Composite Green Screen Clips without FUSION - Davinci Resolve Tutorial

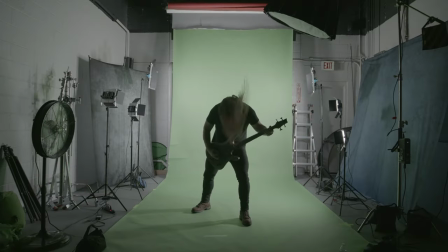In today's video, I'm going to teach you how to go from basic green screen footage to something like this without using Fusion in DaVinci Resolve Studio. If you're anything like me, using Fusion has been super confusing and very challenging, especially from switching over from Adobe or Final Cut Pro.
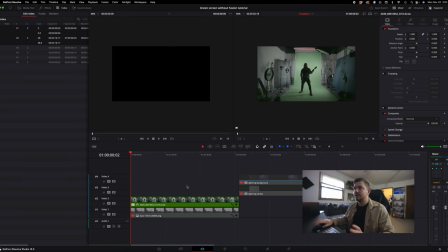Now, without further ado, let's jump into DaVinci and I'll show you how to do it. So I'm in DaVinci Resolve right now and I have my green screen clip here. As you can see, I have a top light going down on my subject. And the green screen is very bright with these lights illuminating it.
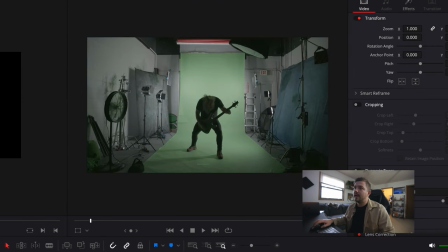So my subject is very silhouetted and very contrasty compared to the background.
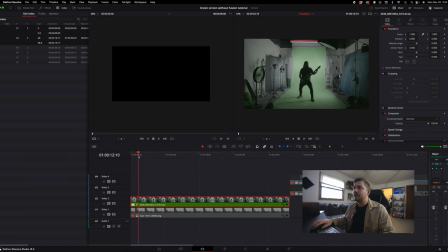And the way that we're gonna do this without Fusion is we're just gonna go into the effects tab
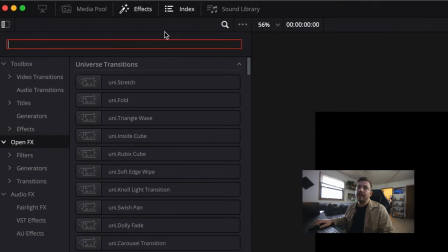and we're gonna go and type in key.
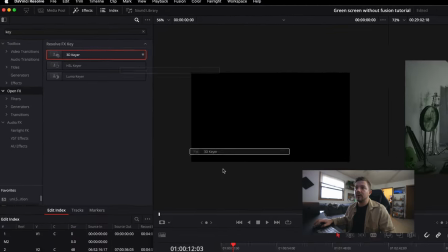So that we're gonna use the 3D keyer, drag that onto your clip.
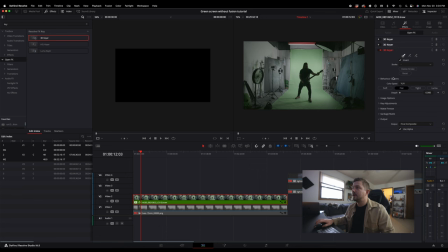And then I've already done it a couple times here just to kind of test it out a little bit.
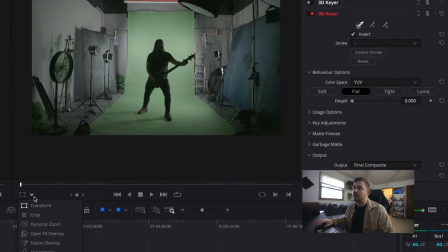But all you do is you click this here, make sure your open effects overlay is on.
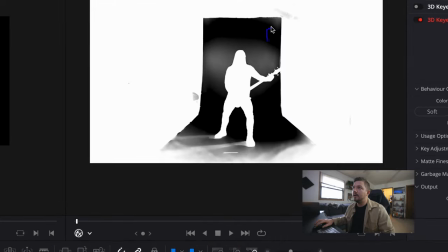All you're going to do, really easy, you're just going to drag until that goes away,
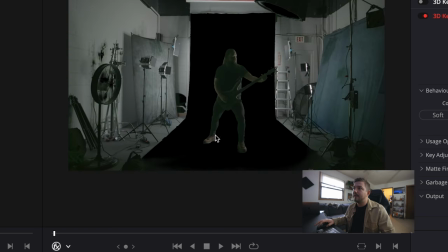until your subject is totally masked out like that. And then you're just going to drag this despill slider here all the way up.
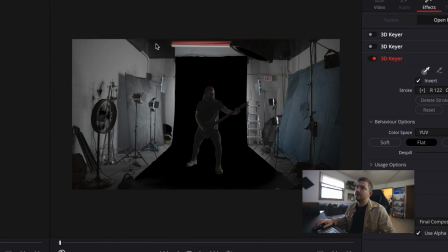Then you might be thinking, well, I need to get rid of all this crap behind him.
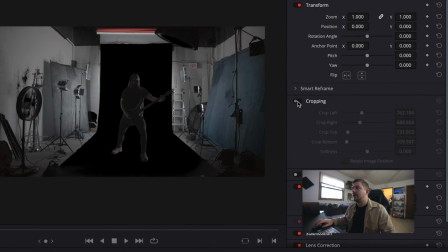So just go under the video tab, and then what you're gonna do, you're gonna crop it out just like this.
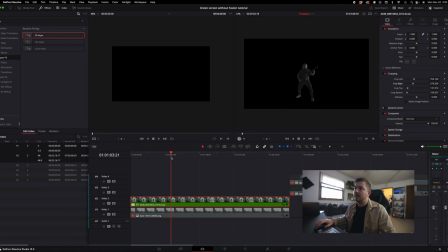So crop it out just enough to where all you see is your subject on a black background.
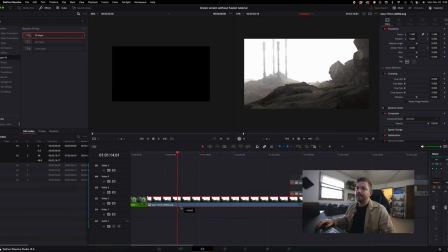Then you're gonna take the background that you want and drag it underneath your subject.
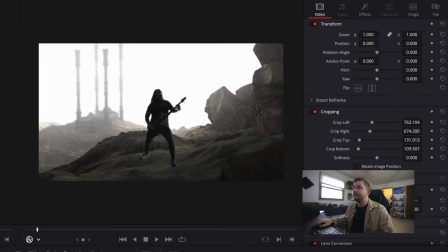Then you're just going to take your zoom here and drag it back to where you want the subject to be.
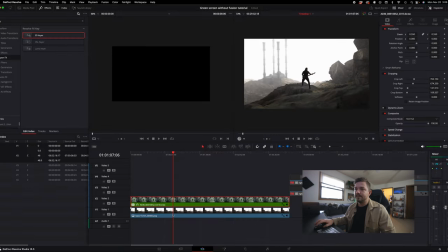I like it to be about right there. And so this background, I actually had my buddy Spencer design this through Cinema 4D, and he rendered the whole thing out and sent me still images. That's all it was. It was just still images, just pictures.
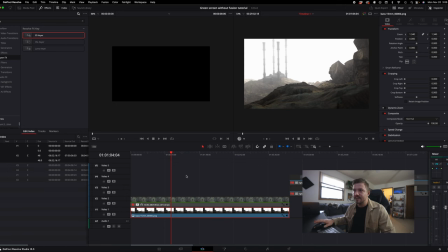And you can find stuff just like this on stock websites like Adobe Stock, Motion Array, any of those that will do fine. For this music video specifically, him and I collaborated a little bit, and we wanted to create this mountain range with like a broken down temple in the background.
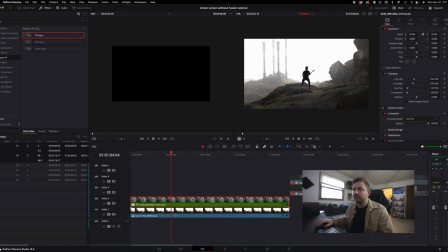So it was very specific. I'm gonna take this here, and then I'm gonna go into the color tab.
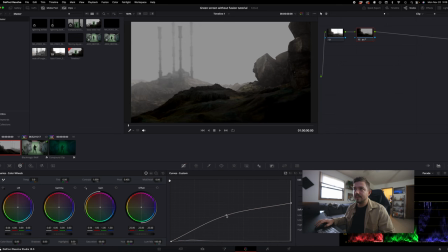I'm just gonna bring the highlights down about right there, bring this down to about there, and then add a little bit of a shift here. Make sure I bring my blacks down to about there. Make sure I'm not peaking down here.
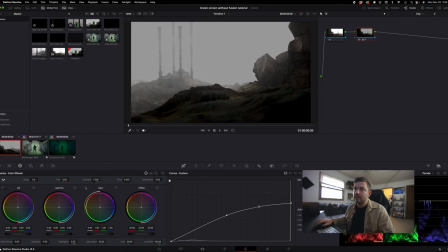Being a little dark in the corner here is okay. So I just wanna make sure my background is nice and dark, just like that. And then I'm gonna bring the sky up just a little bit more so it's really contrasty from my subject sitting here. So I have my subject here, and basically what I'm gonna do,
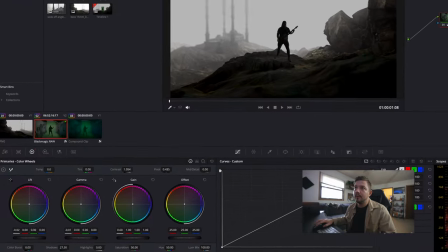I'm gonna create this node and I'm going to darken him up a little bit just that way he kind of sticks with the background a little bit more,
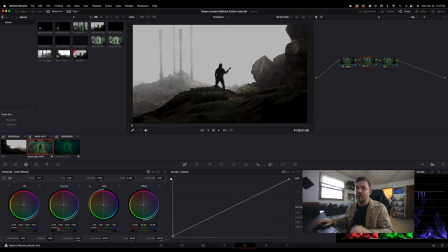just like that. I'll turn this node on just to show you that I lifted these blacks up just a little bit more,
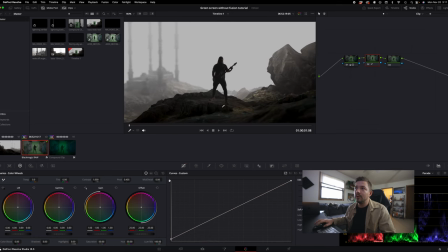just that way he would seem a little bit more glued into the environment. Then I'll go back into the background here, create a new node, and then I'm gonna take an ellipse tool,
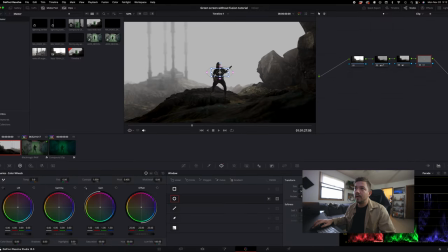bring it down just like this, shrink it down to be about right about
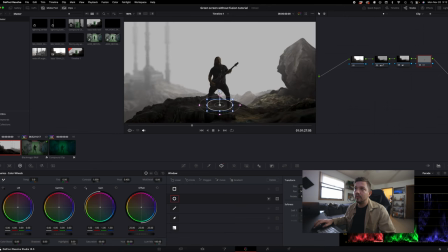there, and then bring down the highlights and the darks just like that,
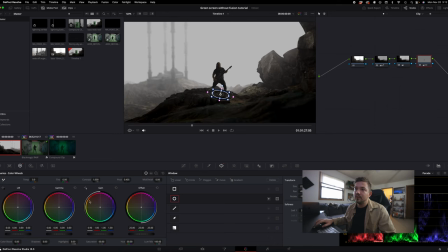just to kind of create a little bit of a shadow. That looks pretty good.
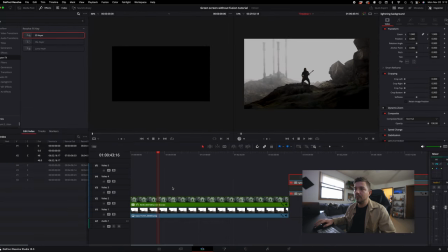Okay, so what I'm gonna do then, I'm going to create a new compound clip.
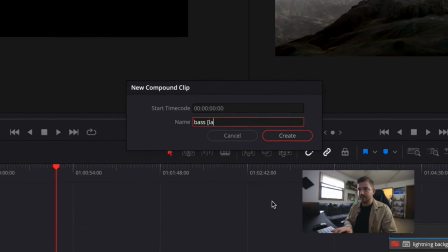I'm gonna call this base layer wide.
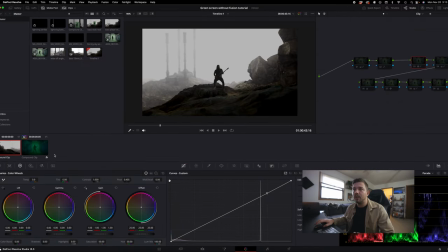Okay, so just for the sake of time, all I did was copy the settings that I did on the previous edit.